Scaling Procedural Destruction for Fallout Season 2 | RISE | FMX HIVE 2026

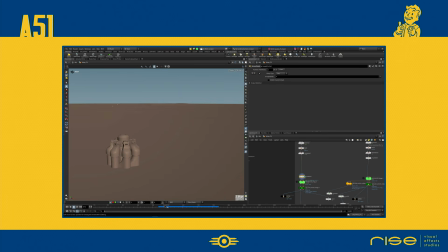It's actually a very efficient 3-layer setup. The main layer is the sand falling off the rotors, which is a straightforward particle simulation. The mission is driven by slow-moving noise patterns, and the amount of sand is tied directly to the speed of the rotor's movement.
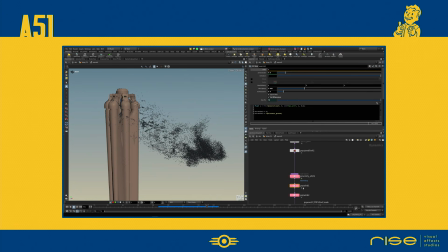To create a natural wind behavior, we use the pop wind, where the noise and air resistance are controlled by a custom density attribute created with a PC open.
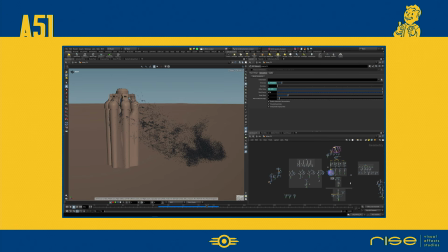By using this control, we ensured that clustered particles are less affected by the wind than isolated ones. It's a simple trick, but it adds so much to the realism of the clumps.
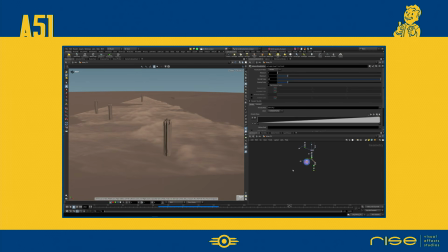To tie everything together and blend the particles with the environment, we added a Pyro simulation based on the particles' velocity and density. For the area where the rotors actually break the ground, we used a simple Vellum grain sim to show the sand being physically pushed and displaced. Honestly, it's a very straightforward setup, and from my experience, those are usually the best.
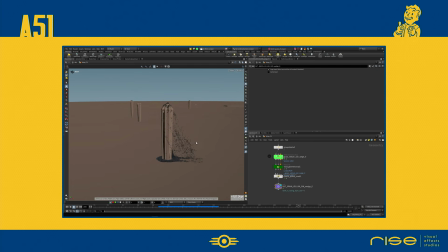Don't overthink it. By using Houdini's standard tools efficiently, the sim stays fast, and we can react to changes much quicker. And believe me, we had quite a few animation changes before everyone was happy with the swagger of those rotors.
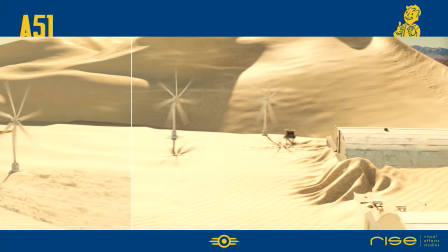A more complex setup was needed for the shots where the Area 51 hangars are revealed.
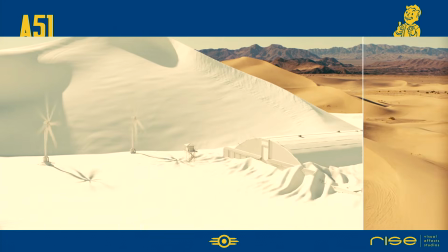We started with a drone plate of the desert, but because we had to cover the buildings with sand and ensure the dunes reacted properly to the fan-generated wind,
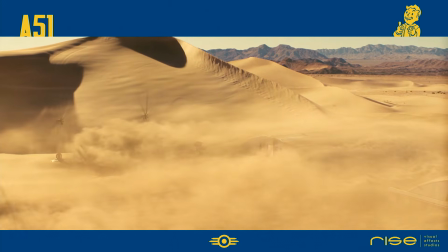we decided to replace the main dunes entirely with CG.
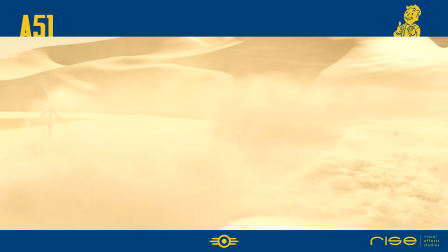In later shots, though, we transitioned back to the plate dunes, so we had to make sure that our CG dunes matched the real topography perfectly.
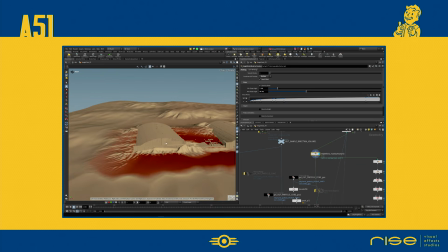More or less. The dunes were created using Houdini's height field tools, and to shrink them during the reveal, we used the height field erode node.
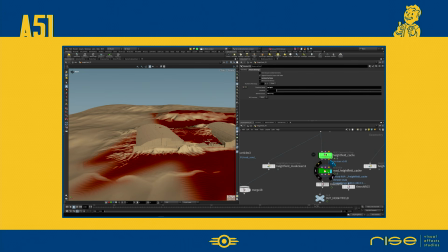Of course, just watching a height field shrinking isn't very realistic, so we covered the entire process with layers of particles and Pyro.
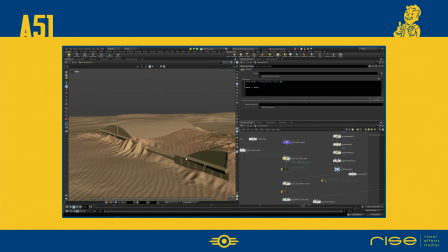As always with particles and Pyro, the emission is key. To drive the smoke in a way that it feels connected to the reveal, the emission amount was controlled by the difference in the height field between the previous and current frame.
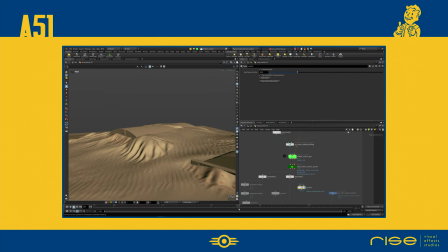We also added a fall-off multiplier near the fans to sell the idea that the fans were actually the source of the wind,
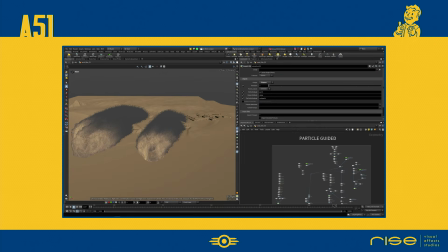and several custom masks taking the wind shadows into account. The client really wanted to feel the enormous power of these fans. So while iterating, we didn't just increase the emission, we added a custom particle sim with a force field near the fans to kick up even more sand and debris.
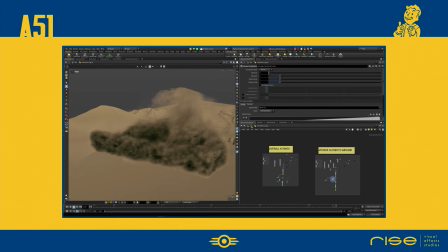Also, custom layers with sand ripping off in certain areas of the building helped a lot to get the feeling the buildings are really getting revealed.
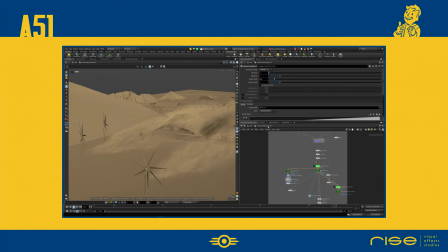You can see of how many layers the shot is built up, particle wedges, dust layers, and an overall atmo.
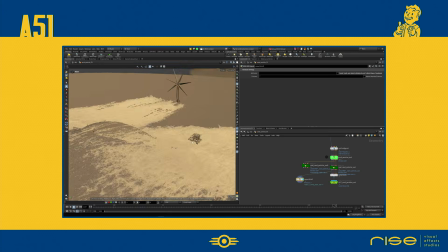One of the biggest challenges was blending the Pyro and the particle layers. It took some time to find the perfect P-scale values.
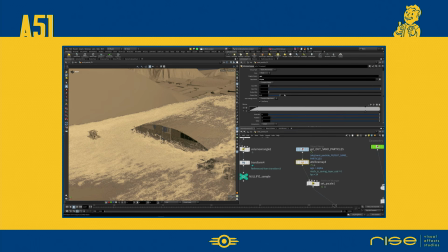You want to feel the individual grain of sand, but you don't want a single grain to look like a tennis ball.
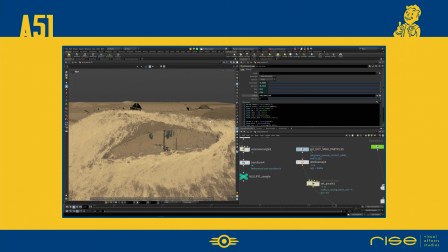So in the end, we used a non-uniform P-scale based on the camera distance to make sure a particle was never larger than 1 pixel on screen.
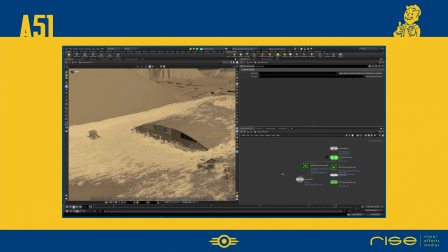This allowed us to get away with fewer particles in the distance by slightly increasing their P-scale while keeping the close-up grains sharp and fine. Quite late in the game, we also retimed many of the elements as they felt slightly off scale when they were moving too fast.
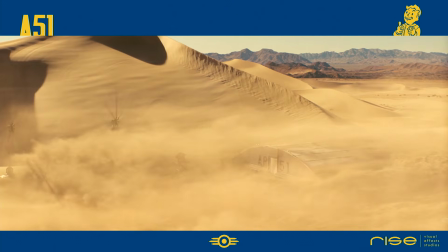Even with these optimizations, the sequence generated about 20 terabytes of caches. As you can imagine, we weren't exactly popular with the IT department that month. Our complete Yannick Walzer did a great job balancing these massive deep data layers
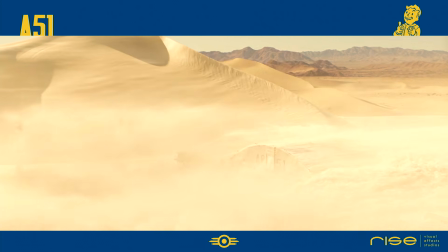in Nuke to find that sweet spot between hangar visibility and the chaos of the sandstorm.
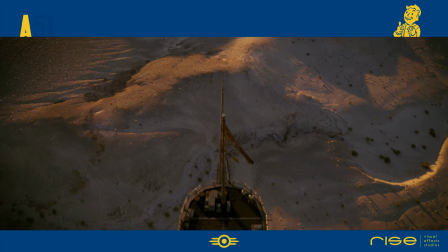Before we look at the dirigible crash, I want to mention how we use these procedural ideas across the whole show.
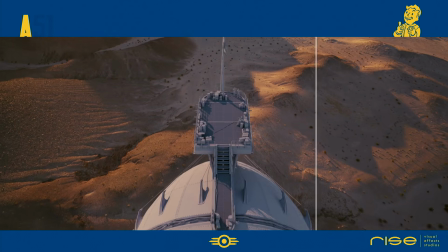Even for our hero airship here, the Casvenon, we use Houdini to push the detail.
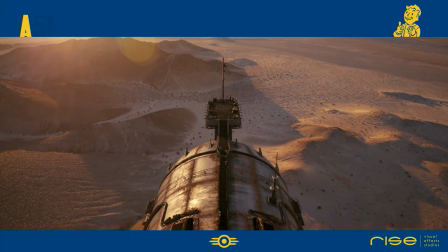Our CG team, led by CG supervisor Jenny Leupold, built a beautiful model, but to give it that epic scale,
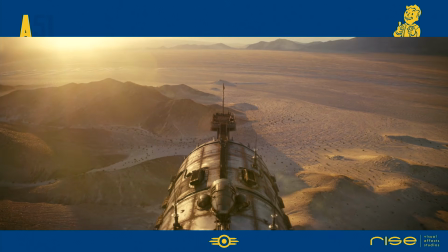we used a scattering system in Houdini to add thousands of tiny bolts, screws, and gravels.
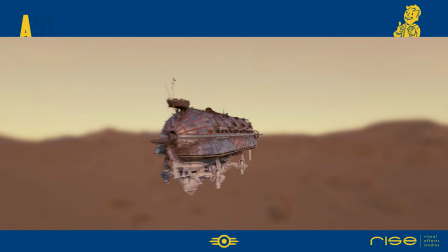If the base model changed, the scattering updated automatically through our RiseFlow dependencies.
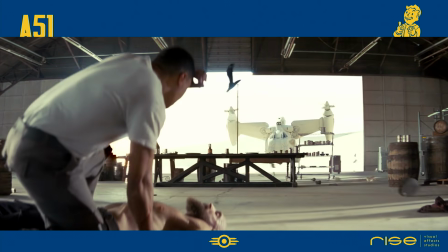We also use this for the introduction of Xander. When he flies his vertibird into the hangar, the element that truly ties the CG ship to the plate is the rotor wash.
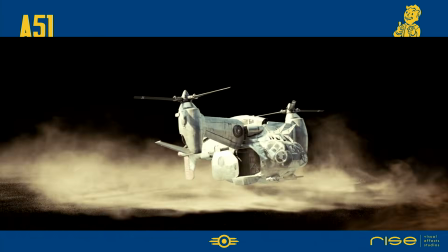While we customized it for this hero shot, it's actually based on a very robust procedural template we built for Season 1.
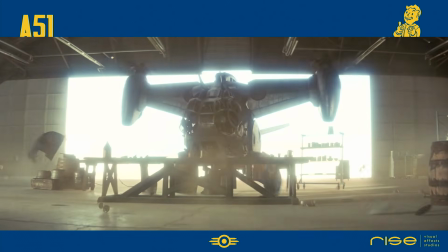It just takes the animation and the collision geometry as an input, and the farm gives you first pass in no time.
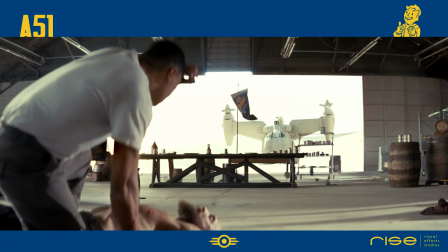Overall, we are solving more and more of these tasks procedurally.
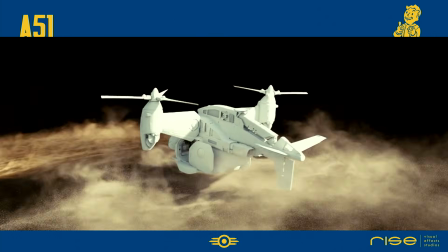This allows our FX 2Ds to really focus on the high-level look dev rather than just repetitive setup work.
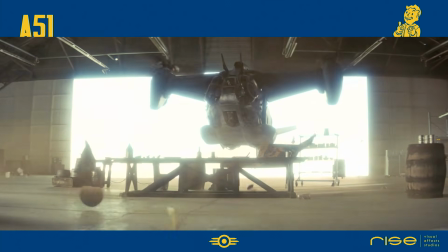But don't worry, they never get bored, as they are still the most experienced power users we have at Rise.
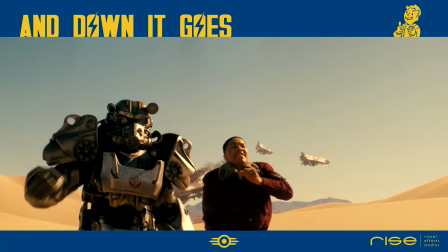Okay, last but not least, let's have a look at this beast of a shot.
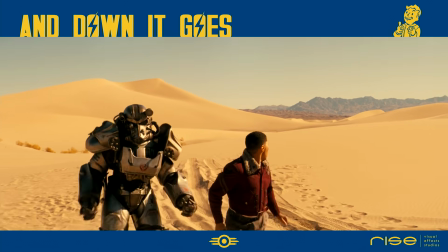In the sequence, one of the dirigibles is hit, catches fire, and crashes into the desert behind Area 51.
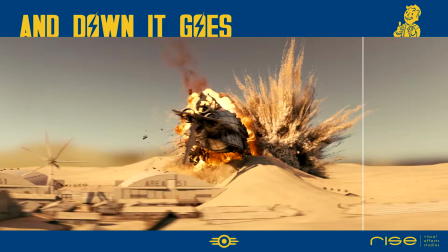As always, with a massive FX task like this, the first step was to finding proper references to understand the dynamics, the scale, and the momentum.
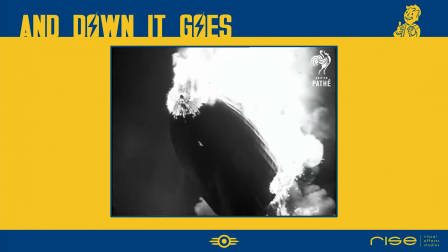That wasn't exactly easy. There are many air vehicles of this scale in the real world, and there certainly isn't usually a cameraman around when one goes down.
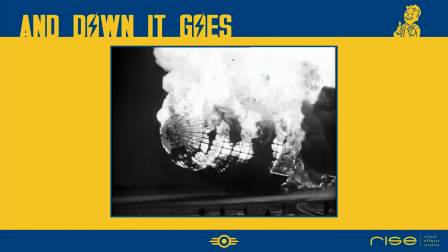So our primary reference ended up being the Hindenburg.
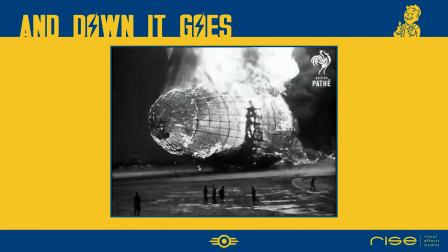Even though that had much more fire than we needed, it was an incredible guide for the scale,
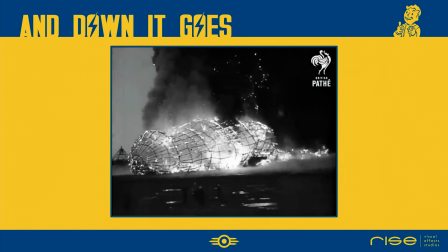specifically the way all those tiny structure details behaved the moment they hit the ground.
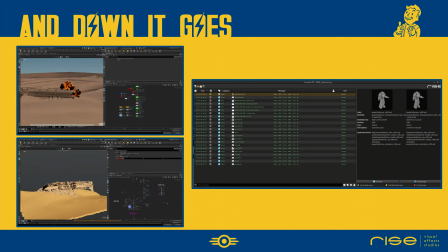This shot was a massive team effort. Arnaud Malherbe, a brilliant FXCD we have worked on with several projects, handled the Pyro and the sand simulations under the supervision of Jens Martensen, while Luca Schippmann took care of all the rigid bodies. Again, our USD pipeline was the backbone of the shot.
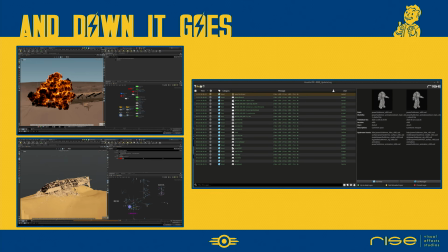It allowed both TDs to work on the same effect simultaneously and exchange caches in a way that was completely bulletproof.
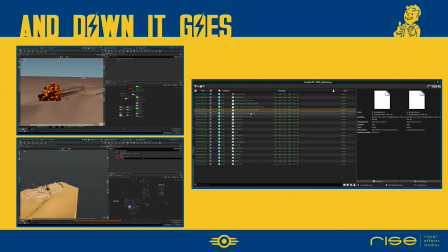We even utilized work-in-progress USD exports,
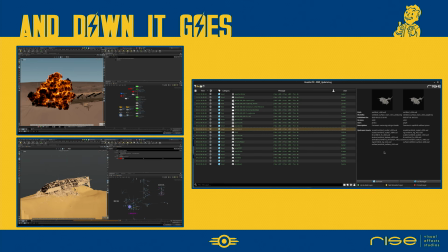which meant the RBD work would not be pushed into the final shot USD until the Pyro was also updated and ready to be seen together.
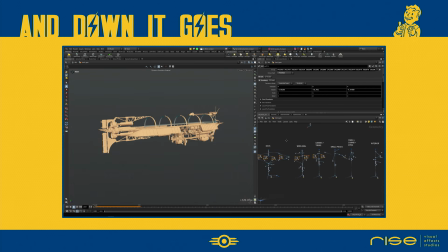Looking at the rigid bodies first. The initial step was preparing this complex dirigible model for effects.
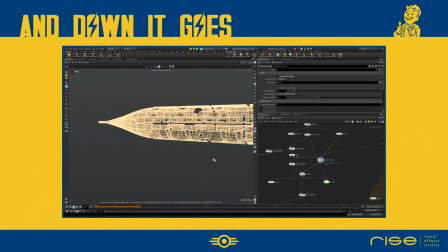Even though we tried to build models with effects readiness in mind, it's still a manual process to divide the asset into parts that make sense for the constraints. As you can see here, every part is cleaned up and treated with Voronoi fracturing.
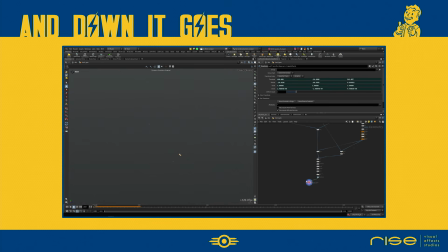We also added a layer of procedurally generated geometry to the interior.
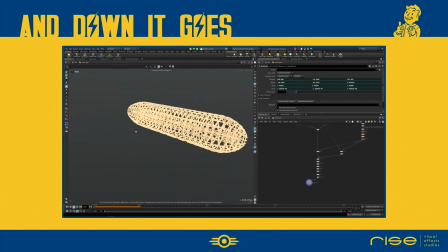The original model was just a hull, but knowing this thing was going to explode, we needed internal metal structures to fill the void.
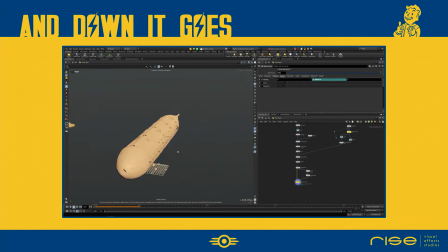Creating these structures procedurally, was way more efficient than traditional modeling, and it gave us the messy internal details we needed during the breakup.
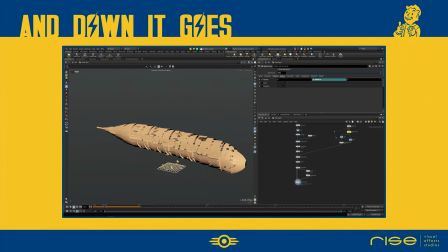And of course, running a quick test simulation at this stage is vital to check if the procedural treatment was successful before moving it into the hero simulation.
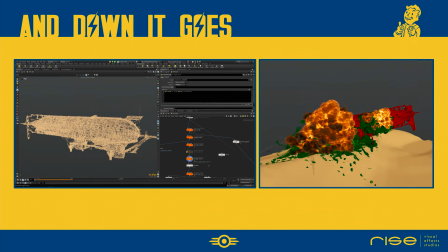Once the model was prepped, we configured the constraints using different strengths and specific mass to weaken parts where we wanted the hull to fail. While this was happening, we were iterating on the animation to get the hit approved, as that defines the starting point for everything else.
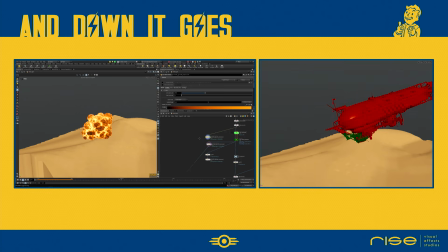The client wanted the ship to stay relatively intact until it hit the dune, at which point we would see the massive sand impact and the primary explosion.
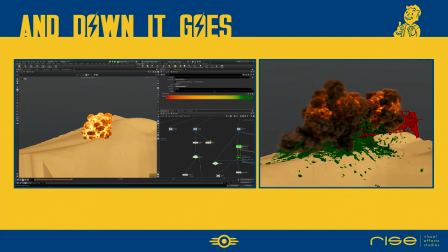To stay ahead of schedule, Luca and Arnaud worked in parallel. Luca ran first passes on the RBD, while Arnaud focused on the sand impacts and the initial fireballs. Eventually, the timing of the explosions actually became the driver for the RBD simulations, rather than the other way around.
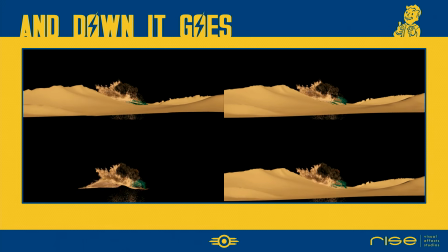To get the way the fire propagates through the body approved, we iterated with low-res proxy versions as fast as possible.
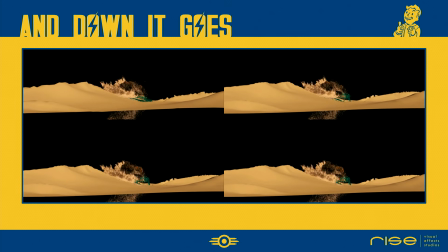It took quite a few passes to get the tail section right. In early versions, the back end just stayed in the air, which didn't sell the weight of this ship at all.
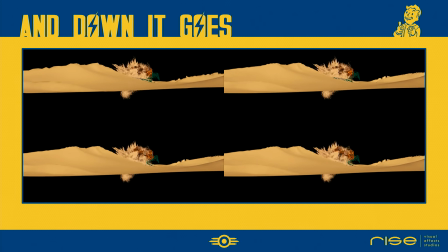The key was the timing of weakening and releasing constraints.